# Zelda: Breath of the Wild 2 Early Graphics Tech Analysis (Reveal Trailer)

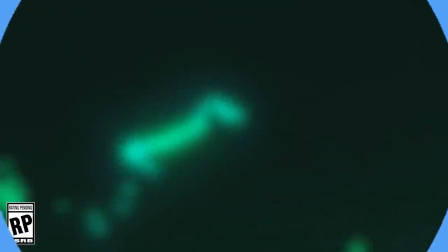6s
How's it going, everyone?
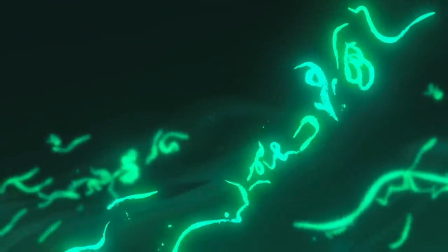7s
BrainChild here, and for our first E3 tech analysis, we're going to be taking a look at the brand new teaser trailer for the sequel to The Legend of Zelda, Breath of the Wild.
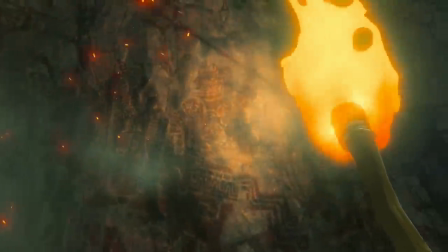15s
Now, before we get started, I'll preface this analysis by saying that the footage in the trailer we're analyzing today appears to have been captured from in-engine cutscenes.
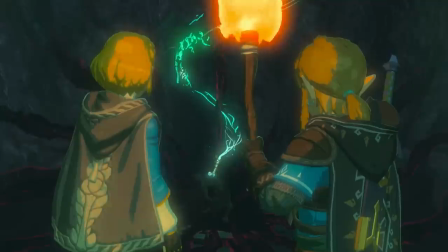23s
It may not necessarily reflect the level of graphical fidelity that we can expect from the game during gameplay.
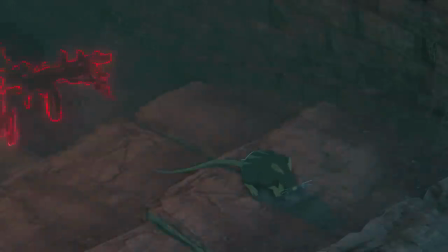28s
But since the only major difference between the in-engine and in-game graphics in the first game was the level of detail management,
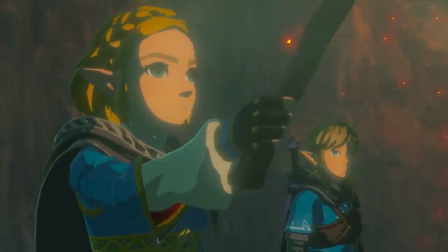35s
the actual in-game graphics in the sequel may not be far off from what we're seeing in this trailer,
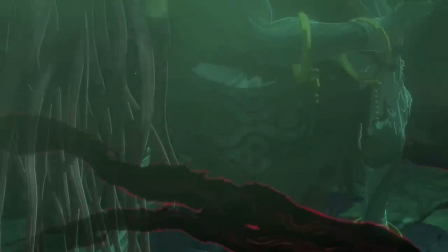39s
which is entirely possible if the sequel takes advantage of the extra horsepower that the Switch hardware has compared to Wii U. So let's dive in and see what we can find.
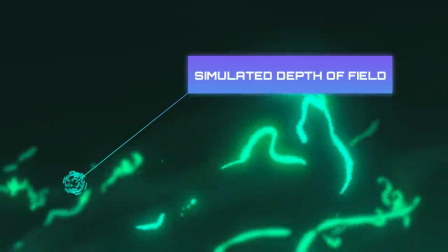47s
The depth of field effect here seems to be of similar quality to the first Breath of the Wild game.
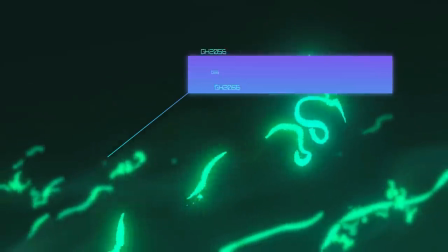52s
It functions like bokeh depth of field, but not necessarily at cinematic quality where you get smooth, clean bokeh shapes based on the shape of the aperture.
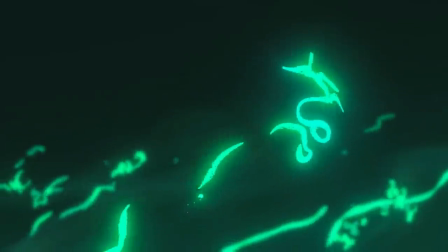59s
Still looks great though, and the particle detail and animation work is fantastic.
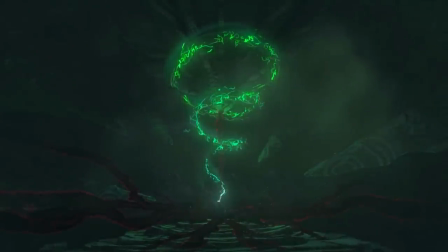64s
So one visual element that was pretty prominent in the first Breath of the Wild was the representation of atmospheric particulate matter through the use of Mii scattering algorithms and fog effects.
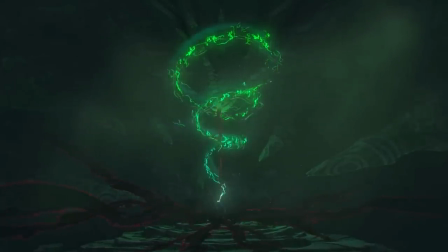74s
We can see that the swirling particles here aren't just brightly colored textures, but actually emit light and illuminate the fog with a green hue, emulating a light scattering technique known as fog inscatter. It's not just a generic ambient light either. We can see that the radius of the light source has falloff based on its intensity,
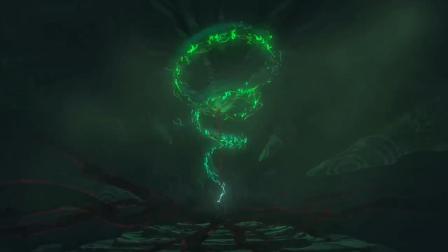91s
so the parts of this cavernous structure that are closest to the light source will reflect light more strongly than surfaces that are farther away from that source.
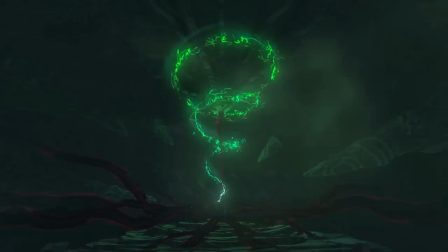98s
The point of representing lighting in this way is to really ground the particles in the scene so that they feel three-dimensional,
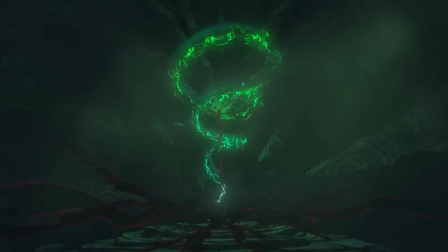104s
since emissive particles can't use shadows on themselves as the depth cue. Throughout the trailer, try to pay attention to how the particles illuminate the environment, because being underground without sunlight or moonlight, most of the lighting in the environment will have to come from some form of cold body radiation, aka luminescence.
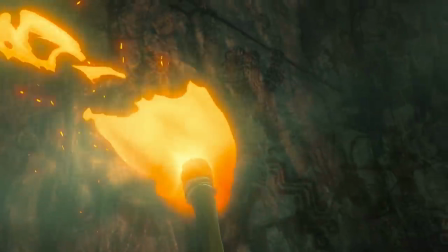120s
It's really impressive. There are a couple things I love about this shot. First, it looks like the fire animation has a physics component like the last game,
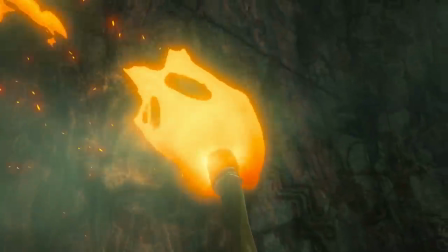128s
where a character walking with a torch or the wind blowing on fire would influence the fire animation.
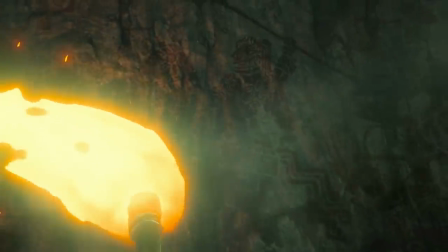133s
Here, we can see something animators refer to as drag,
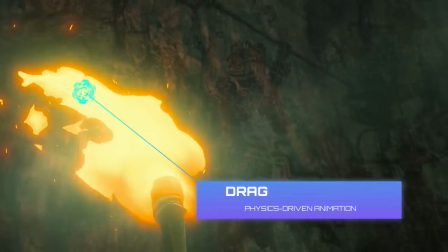136s
where the movement of one part of an overlapping action lags behind another part due to a difference in weight or some other property between both parts.
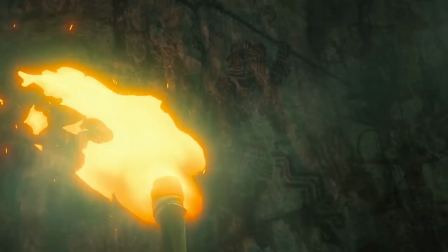143s
With the fire being exponentially lighter than the base of the torch, the fire lags behind, moving in the opposite direction the torch travels. Also note the fire embers breaking away in the direction of the drag, as they oscillate within the specific range of luminosity.
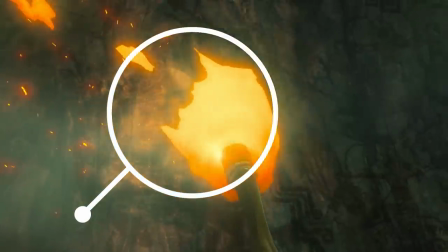158s
Then we have the light flicker on the surface of the cave wall here, contrasted by the normal map macro and micro surface detail and shadow.
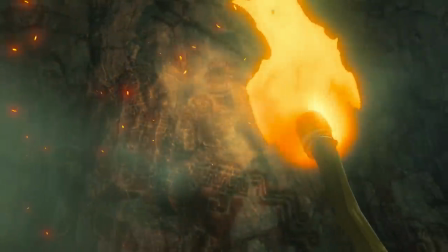165s
This might all seem unnecessarily technical, but all of this comes together to bring life to the scene in a way that feels tangible and believable.
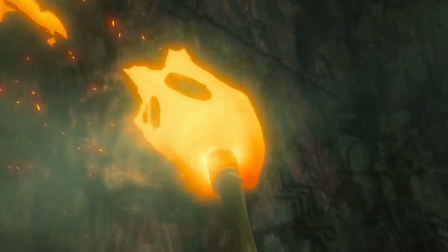173s
So while you may not necessarily notice all of these details individually, you certainly will notice the feeling of mystery, atmosphere, and adventure when scenes like these are done right.
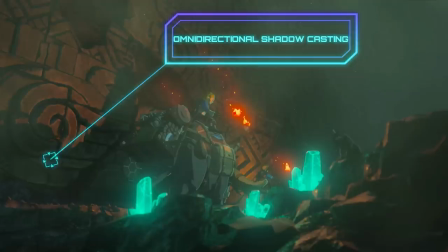183s
So this is interesting. Here, we can see the fire service omnidirectional shadow casting light sources. Not only did the fire in the first Breath of the Wild not cause objects to cast omnidirectional shadows,
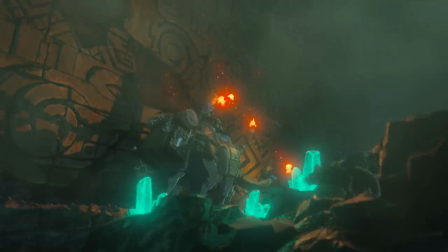195s
the objects illuminated by fire didn't cast shadows as a result of that illumination at all. In the first Breath of the Wild, the only light sources that cause objects in the environment to cast shadows were directional light sources, like the sun and the moon. Any local light sources like torches or Sheikah technology only illuminated objects, so this is a pretty significant graphical improvement.
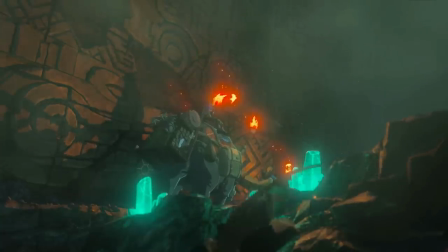214s
Of course, this is just trailer footage of presumably in-engine graphics, so it remains to be seen if the real-time in-game graphics of Breath of the Wild 2 will also support this feature.
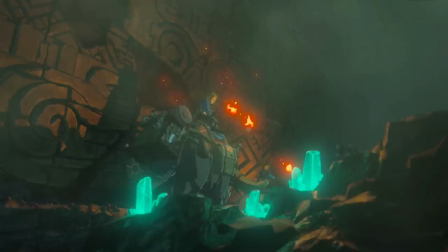225s
Something else I'd like to point out about this scene is that these glowing crystals here are truly emissive,
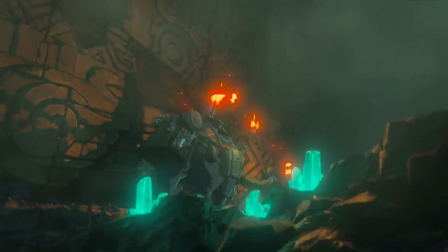230s
as evidenced by them illuminating their local surroundings with relatively physically accurate falloff proportional to its radiant flux.
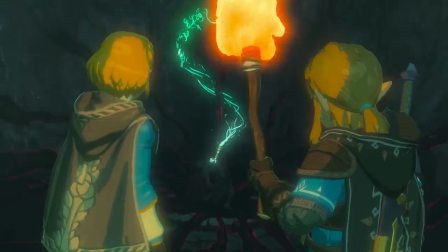236s
So looking at the cell shading of the character models here, I would say that this is a significant improvement over the cell shading implemented in the first game. Unlike the first game, which used just two tones of light and dark for the base shading, they're using three-tone shading, not counting the specular highlights and Fresnel reflections.
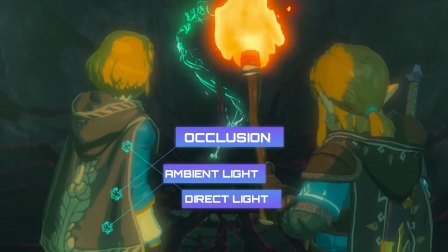252s
These three tones represent the diffuse reflection of direct light, shadows with ambient lighting, and near-opaque shading, respectively.
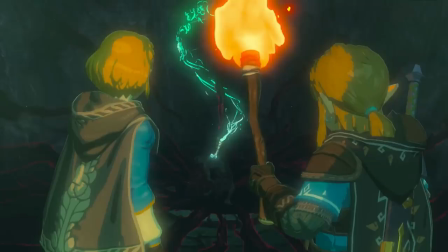260s
The last one taking on a function similar to the dynamic ambient occlusion solutions used on realistically shaded character models.
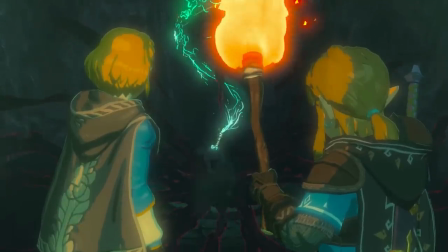266s
Cell shading doesn't use color gradients like real life, but color bands instead.
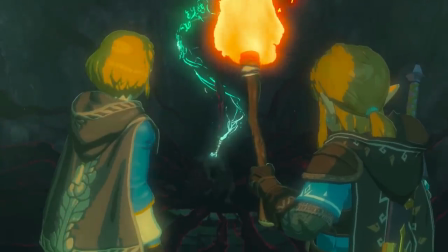271s
The more bands you use, the more realistically you can represent light falloff, which is important if you want to add more depth to the objects being cell shaded.
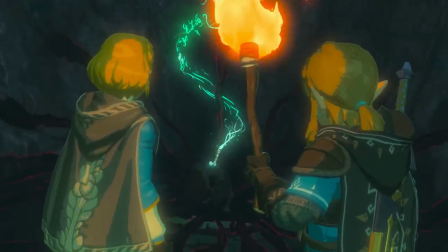279s
What's nice about using three tones for cell shading is that a character's model can still retain
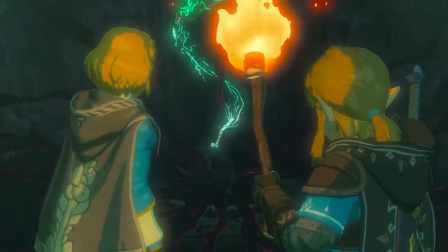283s
their depth and definition when the model has self-shadowing or is completely covered in shadow,
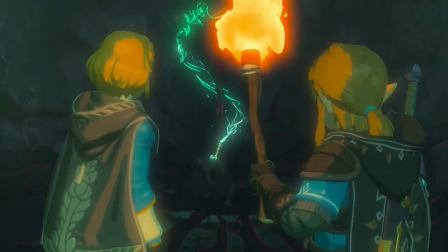288s
without compromising the strong, cartoonish-like contrast of light and shade that cell shading is known for.
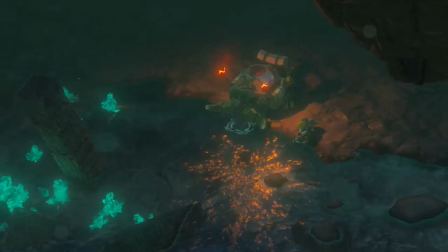293s
Brilliant choice here. So just like the first game, we can see evidence of physically based rendering here. Notice the sharp divide between the fire illumination on the ground compared to the water. But on the surface of the water, there's no illumination along the boundary due to the law of energy conservation.
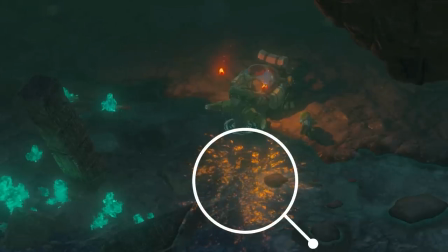309s
Instead, we see specular highlights reflecting on the water's surface in a smaller surface area, but also much more intensely, which is consistent with how light behaves in the real world on specular reflective materials like water.
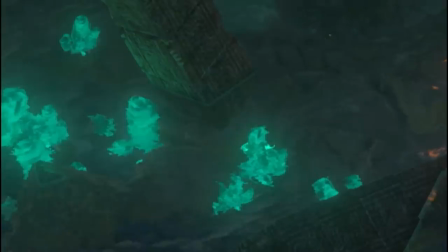321s
There's also some nice refraction of these crystals along the water's surface. On the other hand, the light sources from these crystals don't appear to be reflected underneath the water's surface, as we can see with the contrast of light on this stone pillar above and beneath the water. This was a rendering limitation in the first game, so I'm assuming it has something to do with the deferred engine's lighting stage in the rendering pipeline.
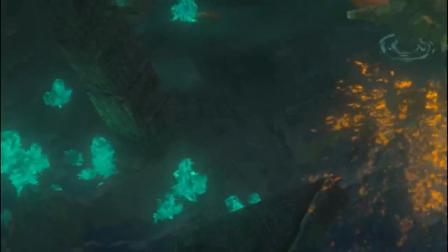340s
And if that is indeed the case, I don't really see that changing in the future, but who knows? This camera angle also allows us to get a better view of the omnidirectional shadow casting.
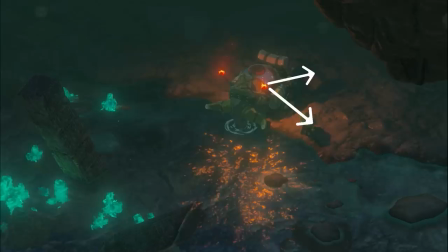349s
Note how Zelda's and this animal's shadows are cast in different directions from the same light sources.
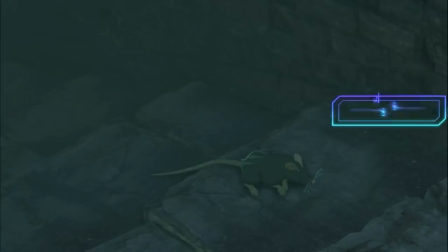354s
So the shading we can see under this rat is known as a contact shadow. When objects are close to the ground, they cast a dark shaded region along the contours of the parts of the object that intersect with the ground. Basically, it's ambient occlusion, but specifically for surfaces near the ground.
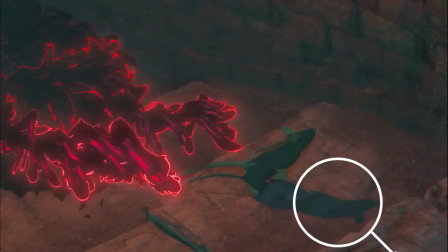368s
What's cool here is that we have yet another shadow casting emissive local light source, something notably absent from the first game, which was understandable because using lots of shadow casting light sources simultaneously can get really computationally expensive. There aren't many video games on consoles that enable more than, say, two or three shadow casting light sources at a time.
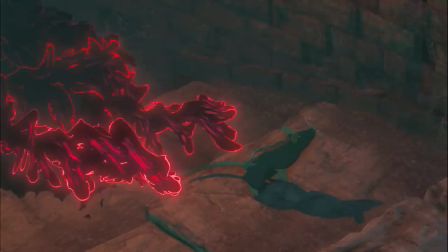387s
I don't know how many will be enabled in this game, but I'd be happy to have just one directional shadow caster for the sun and moon, and one local shadow caster for portable light sources like torches. I should also point out that the shadow resolution appears to be pretty decent, though that was also the case with the in-engine cutscenes of the first game, which didn't really translate to the same level of fidelity in-game.
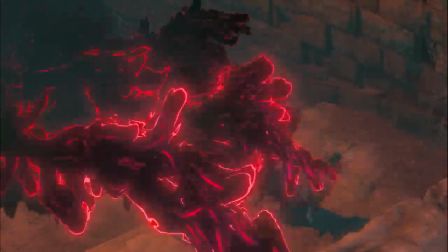406s
We'll just have to see if that will also be the case with this game. Okay, this shot is just stunning.
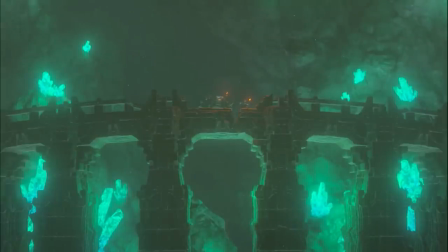412s
The scale, the geometry, the local illumination, it's utterly breathtaking.
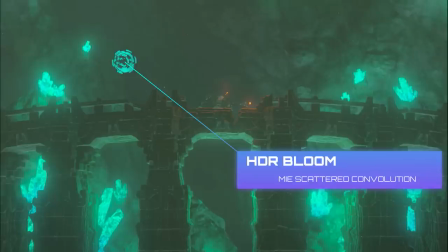418s
Even more notable is the use of me-scattered HDR bloom effects. This is a more realistic use of bloom lighting, where the detail of the emissive light source is not lost, even as it faintly scatters its glow in the surrounding atmosphere.
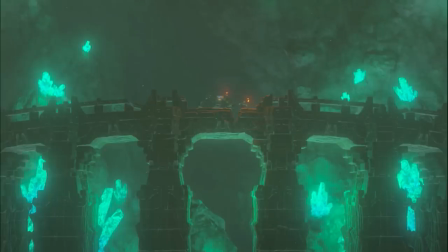430s
The denser the atmosphere, the larger the radius of the bloom scattering. Suffice to say, this is bloom lighting done right.
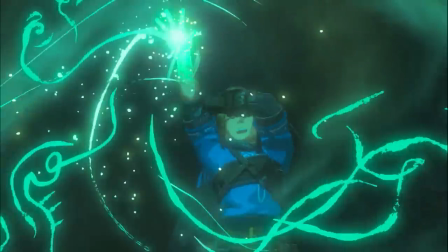436s
These emissive particle effects once again look quite lovely.
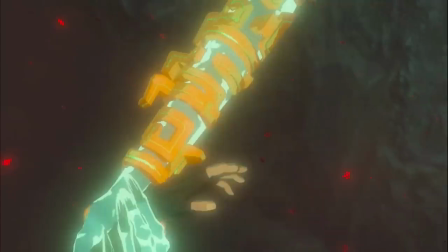440s
Now this animation can be pretty easy to miss, so I've decreased the playback speed a bit so you can get a better look at it.
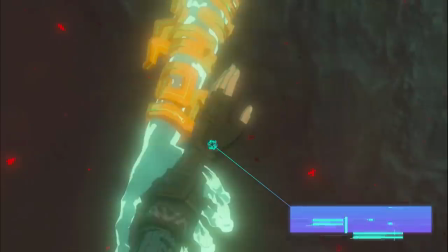445s
But take a look at this follow-through animation once the glowing entity catches the forearm here.
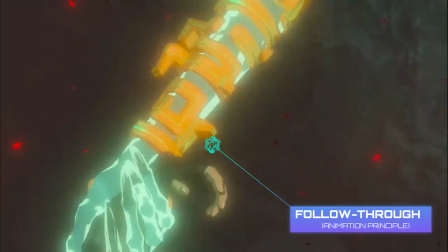450s
The hand goes limp and dangles a bit afterward.
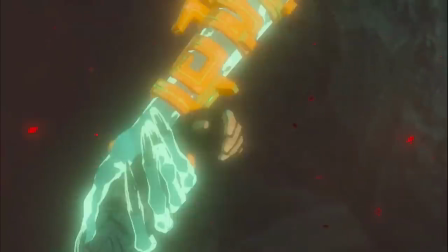453s
This is incredible attention to detail and really allows the viewer to feel the impact of the grasp the very moment it happens.
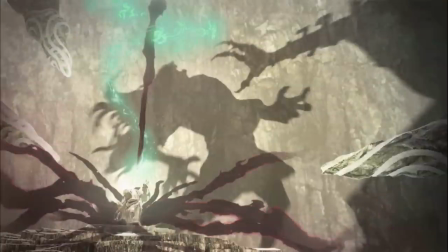460s
Very, very cool. Love the imagery here. Large shadows in a dark setting is a pretty common trope used to evoke spooky vibes, but technically all you have to do is place an intensely bright point light very close to the object casting a shadow in order to produce the effect.
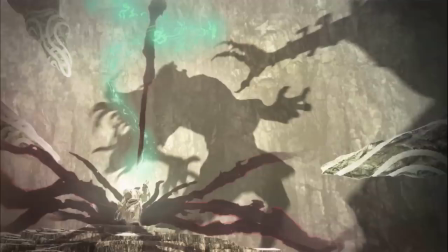475s
If you have a small flashlight, you can do the same thing at home by shining that light close to a miniature figurine, for instance, in pitch blackness.
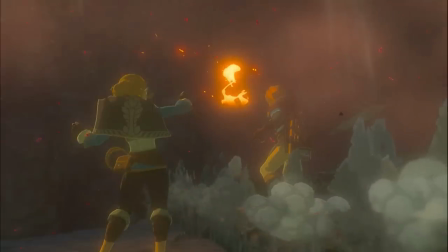481s
Give it a shot when you get the chance. So the plumes and clouds of dust caused by the ground breaking apart here look like they could use a little more environment lighting. As they are right now, they look a bit out of place compared to everything else in the scene. Just compare them to the fog we can see here, which is properly illuminated.